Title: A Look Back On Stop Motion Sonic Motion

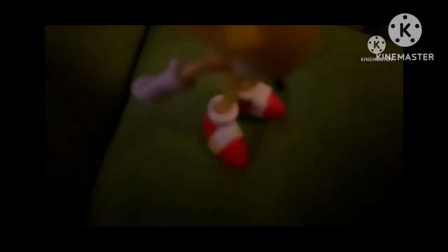43:18 That line is kind of stupid not gonna lie see
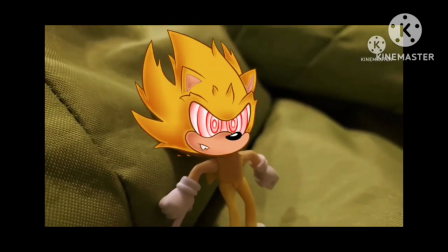43:29 right here it doesn't look that good especially since it's a completely different shade of yellow than the actual supersonic figure
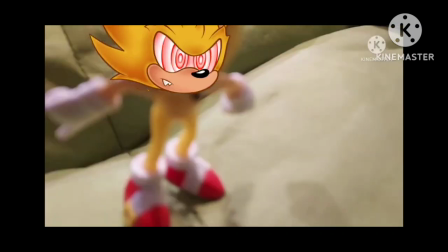43:35 but whatever yeah
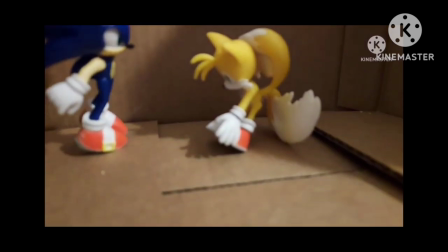43:42 it doesn't look good because I wasn't using keyframes and I don't even know how to use keyframes at the time but i do now so i think we can mitigate
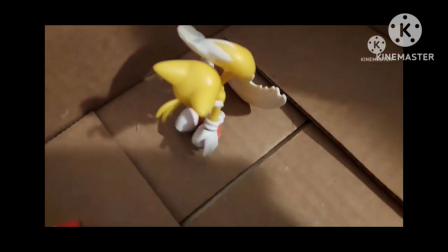43:49 that for the actual episode
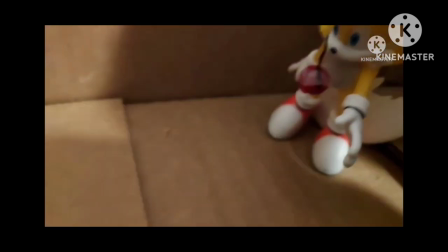43:53 then here we have tails doll the little ruby gem thing it was actually because um my one of my other cousins um
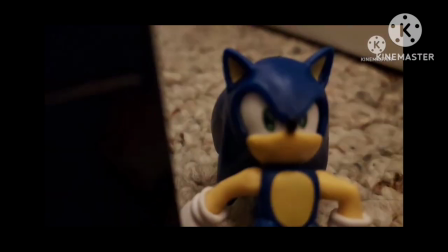44:02 he uh wanted me to like make his tails plush he doesn't have the tails plush anymore but he wanted me to make it like tails doll
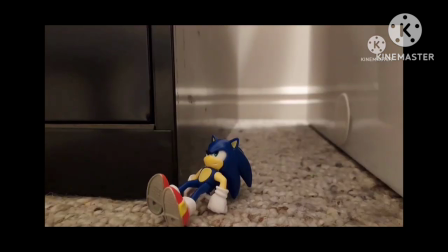44:10 um so i just made this little ruby gem things that we could tape
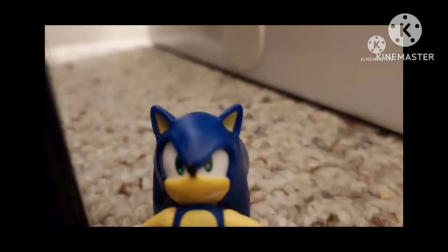44:15 onto it but it yeah i never used it so i used it here
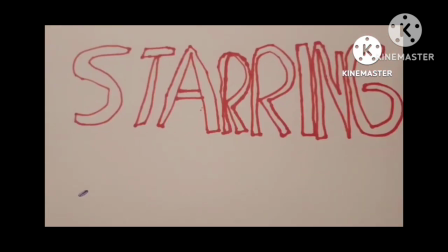44:24 all right episode 10 last episode of the the season
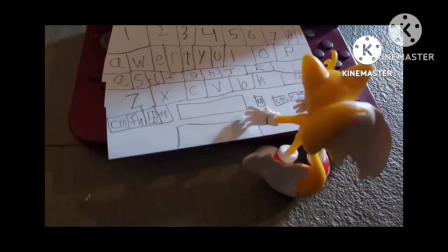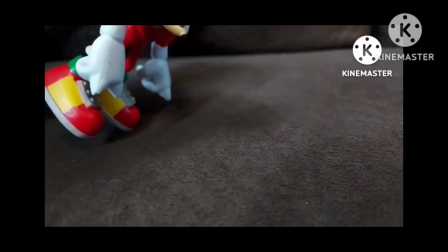44:37 so i was pretty bummed out that i wasn't able to do the fleetway supersonic thing but now i think I know that how I can do it I
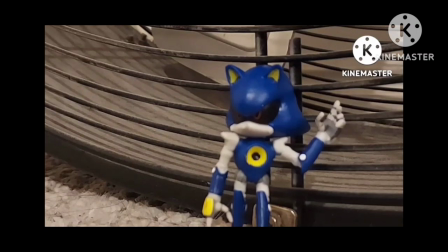44:45 think it'd be pretty simple to do but I mean I could be wrong on that um so I decided to do extra life because I
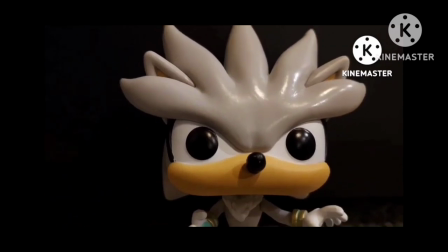44:53 really like the extra life thing playing there Sonic the comic and yeah
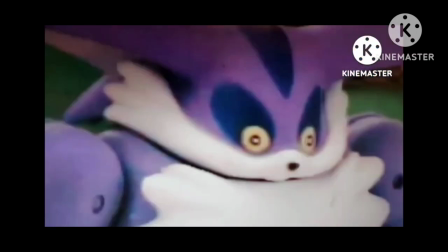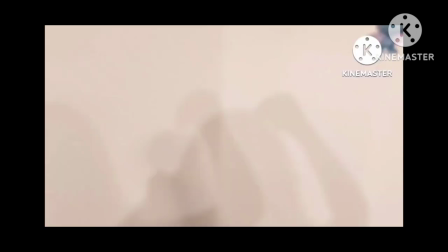45:06 oh he's just like typing and I know he's typing something like
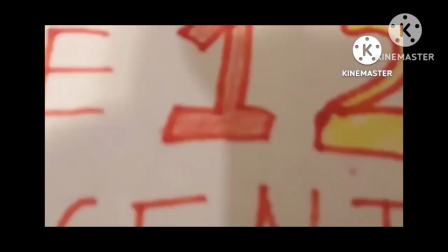45:14 I know I deliberately made him type something but i don't remember what it actually is though
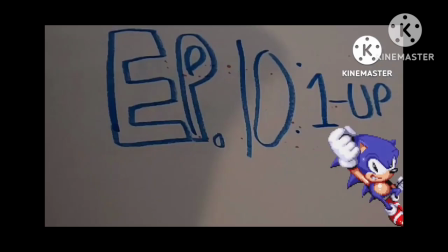it's a 10 one up one up he has one upped him
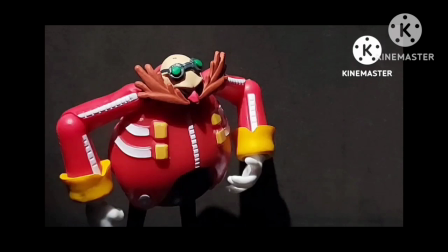45:31 this okay this is especially where my eggman impression is very bad oh and the light it's like
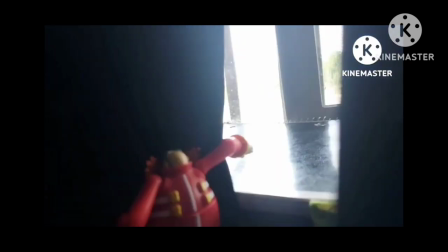45:40 so bright on the it doesn't look good at all but this montage of uh to my cover of some kind of monster that i
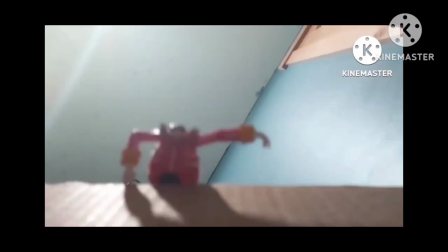45:49 recorded i was going to use the original song but one uh it's off of saint anger which it is terribly produced
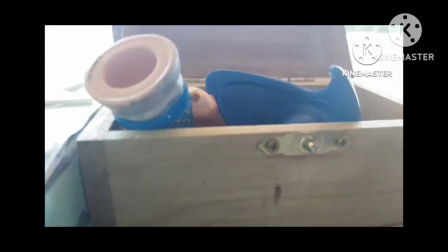45:56 and i didn't want to um completely make everyone's ears bleed out because it just sounds terrible
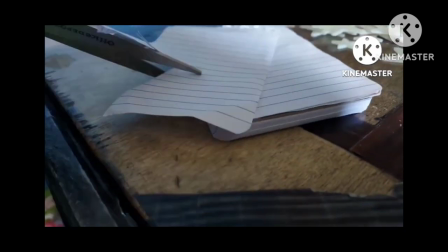46:07 and so i decided to make a cover of it and i also wanted to show my
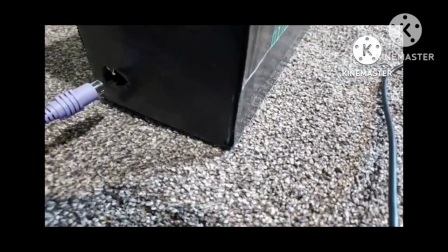46:12 musicianship because on this channel i don't really show any of my music stuff
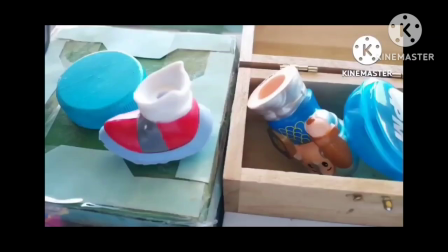46:16 in particular because the channel is not focused toward music um
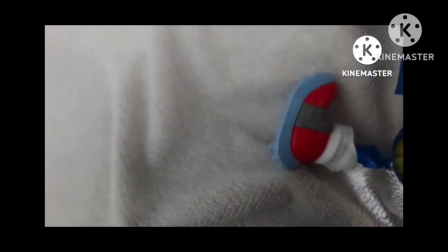46:21 i think this montage is really good i
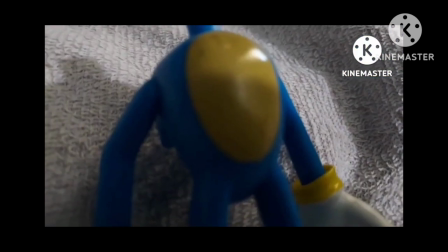46:27 think this part where he like paints it to look like it i think it could have been better like maybe it could have faded to that but
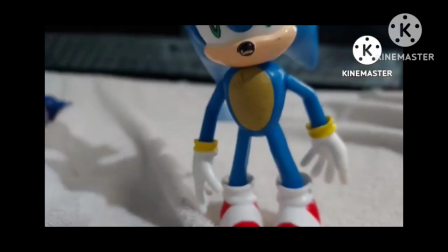46:34 other than that it's actually really good in my opinion like i like this montage i'm actually in kind of a dilemma of which one's better between
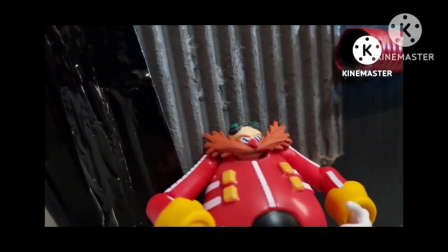46:41 the montage and this one or, uh, episode 7.
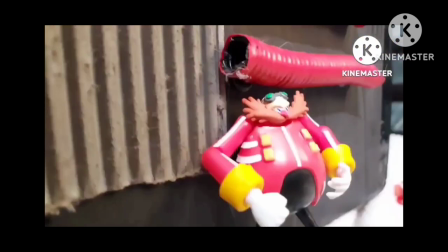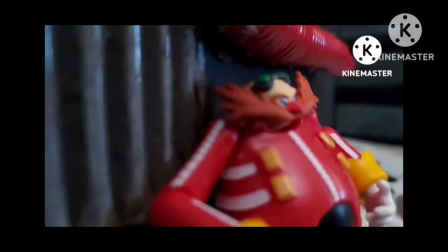46:51 They're just hanging out. Like, they're not even doing anything. It's probably, they're probably gonna...
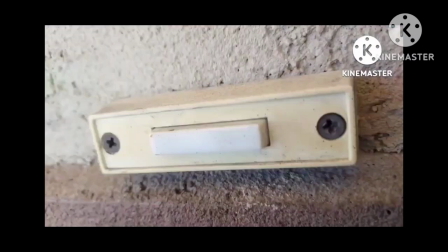47:00 So, I was gonna have voice lines for, uh... For, uh, Classic Sonic.
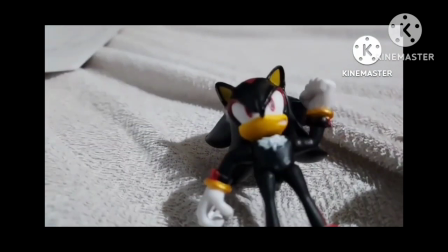47:07 Or, not Classic Sonic, Extra Life. I mean, Sonic's the main man.